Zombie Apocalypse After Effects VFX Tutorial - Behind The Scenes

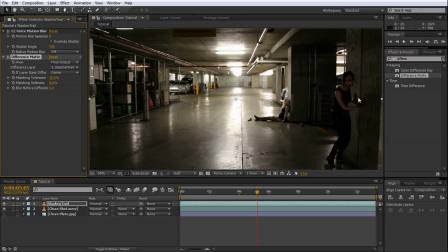256s
Then apply a difference matte effect to the shadow trail layer. For the difference layer of the difference matte effect, select your clean plate.
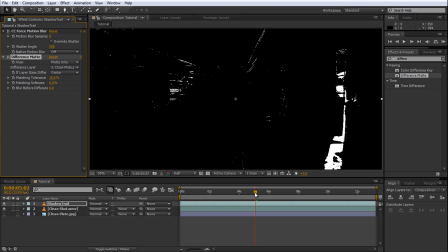265s
Then set your view to be matte only. This will give you a black and white representation of the difference in pixels between your shadow trail and your clean plate layer.
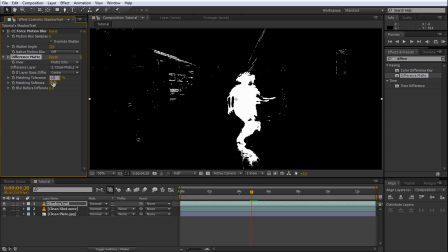274s
Let's adjust the matching tolerance as well as the matching softness to create a really nice, smooth, shadowy effect. Yeah, 13 and 31 seems to be working quite well. Next, apply an invert effect to the shadow trailer to invert the colors.
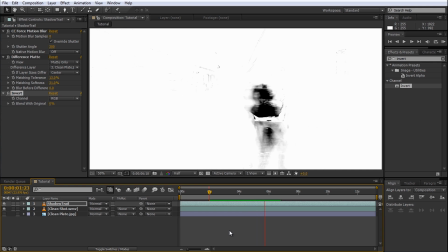290s
If you now play back the footage, you will see a dark shadow moving where Selena is. Due to the way the difference matte works, there are quite a few artifacts in the shadow trail layer.
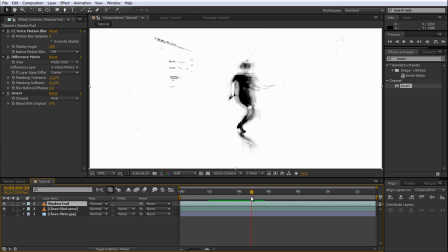299s
You can clean all of those out with masks, but for now it's not really that important, let's just move on with the effect.
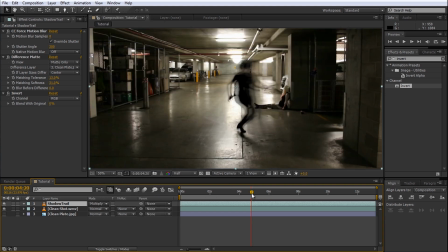305s
Set the blend mode of your shadow trail layer to multiply. Jump to a time position where Selena is running and drag the shadow trail layer a little bit towards the right. This will delay the shadow and make it seem like it's following Selena very closely. Because I only want to show the shadow trail while Selena is running,
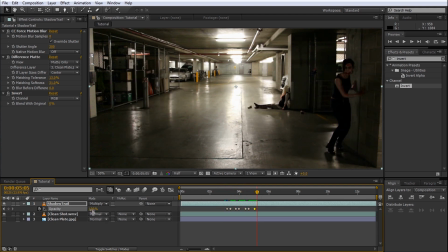322s
I'm going to animate the opacity to fade in every time Selena runs and then fade out whenever she pauses.
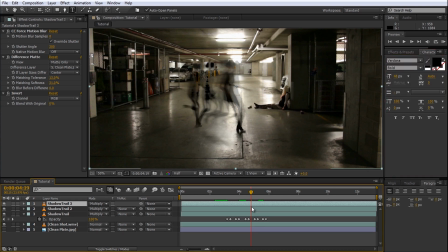328s
Now duplicate the shadow trail layer twice and delay each of those new layers by one additional frame.
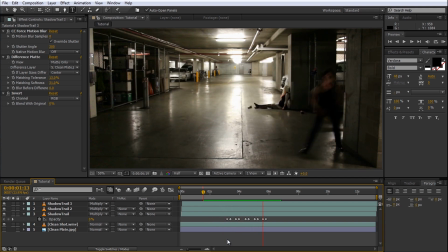335s
Selena will end up with 3 copies of the shadow trail following her closely, and if you play back the footage, this will give a really nice ghostly speed effect. Now, this looks pretty good already, but one thing I like to do to almost all my effects is to add a few particles just to make the final effect look a little bit fuller. I'm a big fan of Red Giant's particular plugin just for a lot of the advanced particle controls you can get with it, and it is actually what I used in the Zombie Hunter short film. However, for this tutorial I will use the inbuilt particle world system just to show you how you can create the same effect without any plugins.
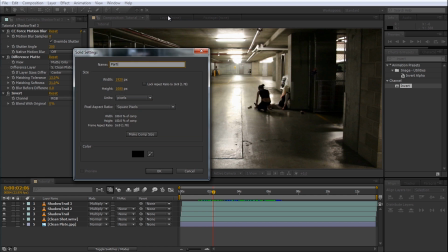370s
To create the particles, first create a new solid layer, give it a useful name, and then assign the CC Particle World effect to it.
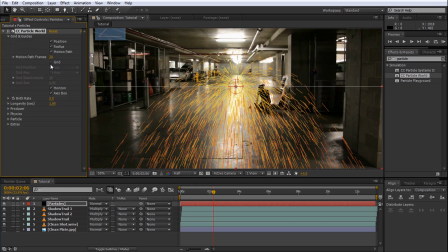378s
In the Particle World effect, under Grid and Guides, you can disable the grid and the horizon as we don't really need to see those helpers. Under the producer settings, we want to set the size of the producer to a long vertical line that about matches Selena's body. For this, I'm going to set my X and Z radius to 0, and then I'm going to adjust my Y radius to match Selena's height.
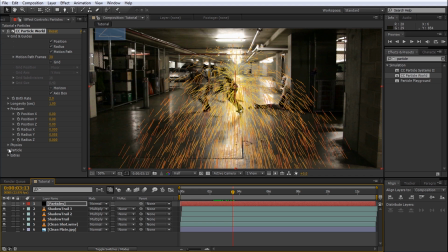398s
0.05 looks about right. Next, go into the particle setting. Set your particle type to be a faded sphere.
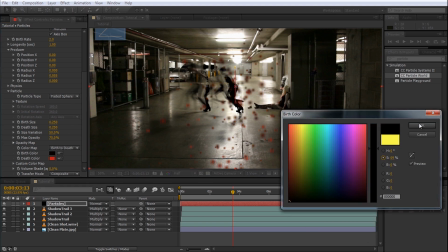406s
Next, set the birth and the death color of your particles to black. This will give us nice, dark looking particles.
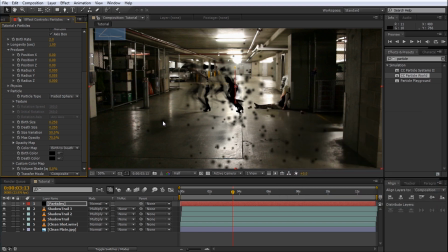412s
Next, we want to match the size of the particles to our scene. For this, I'm going to reduce the birth size to about 0.15 and I'm going to set my death size to 0 because I want my particles to shrink as they die. I'm also going to slightly increase the size variation just so that all the particles aren't exactly the same size and it looks a little bit more organic.
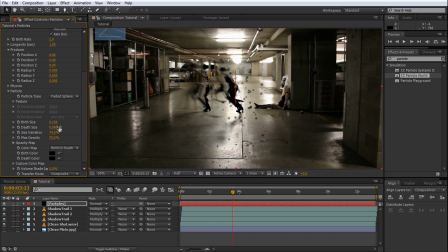430s
Now for the important part, the physics. Open your physics submenu. We want the particles to appear to be generated by Selena's movement and then slowly drift upwards as they die. For this, set the velocity to 0 as we don't want our particles to be flying every which way when they're being spawned.
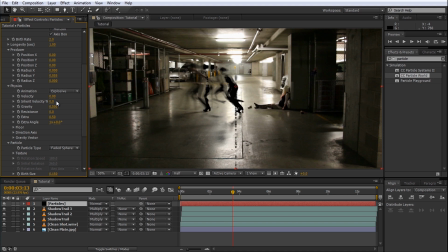445s
We're going to be animating the producer to follow Selena's movement as she runs left and right through the scene. We want the particles to inherit a little bit of the momentum of Selena running. For this, I'm going to set inherit velocity to 10%. This means that 10% of the speed of the animated producer will get transferred over to the particles as they spawn,
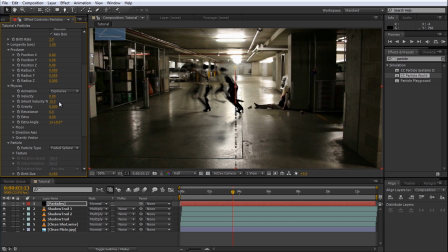464s
and they will get flung a little bit in the direction that Selena is running. Next, I want the particles to drift up slowly after they've been born. For this, I'm going to set my gravity to something small but negative like minus 0.1. Next, we want to animate the producer to follow Selena's movement. For this, enable keyframing on the X, Y and Z position of the producer.
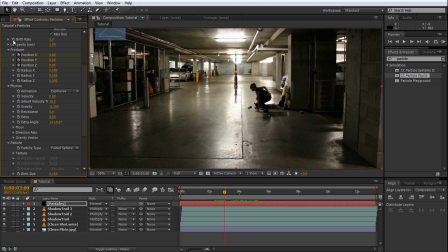483s
We also want to animate the birth rate because we only want particles to be emitted while Selena is running, so I'm also going to enable the keyframing on the birth rate.
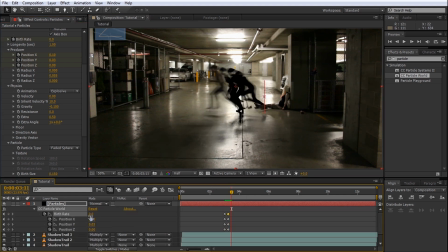491s
Now keyframe the position and the birth rate of your producer. The producer should follow Selena's movement from left to right through the scene, and the birth rate should start at 0, go up every time Selena is running and then decrease back to 0 the moment she stops.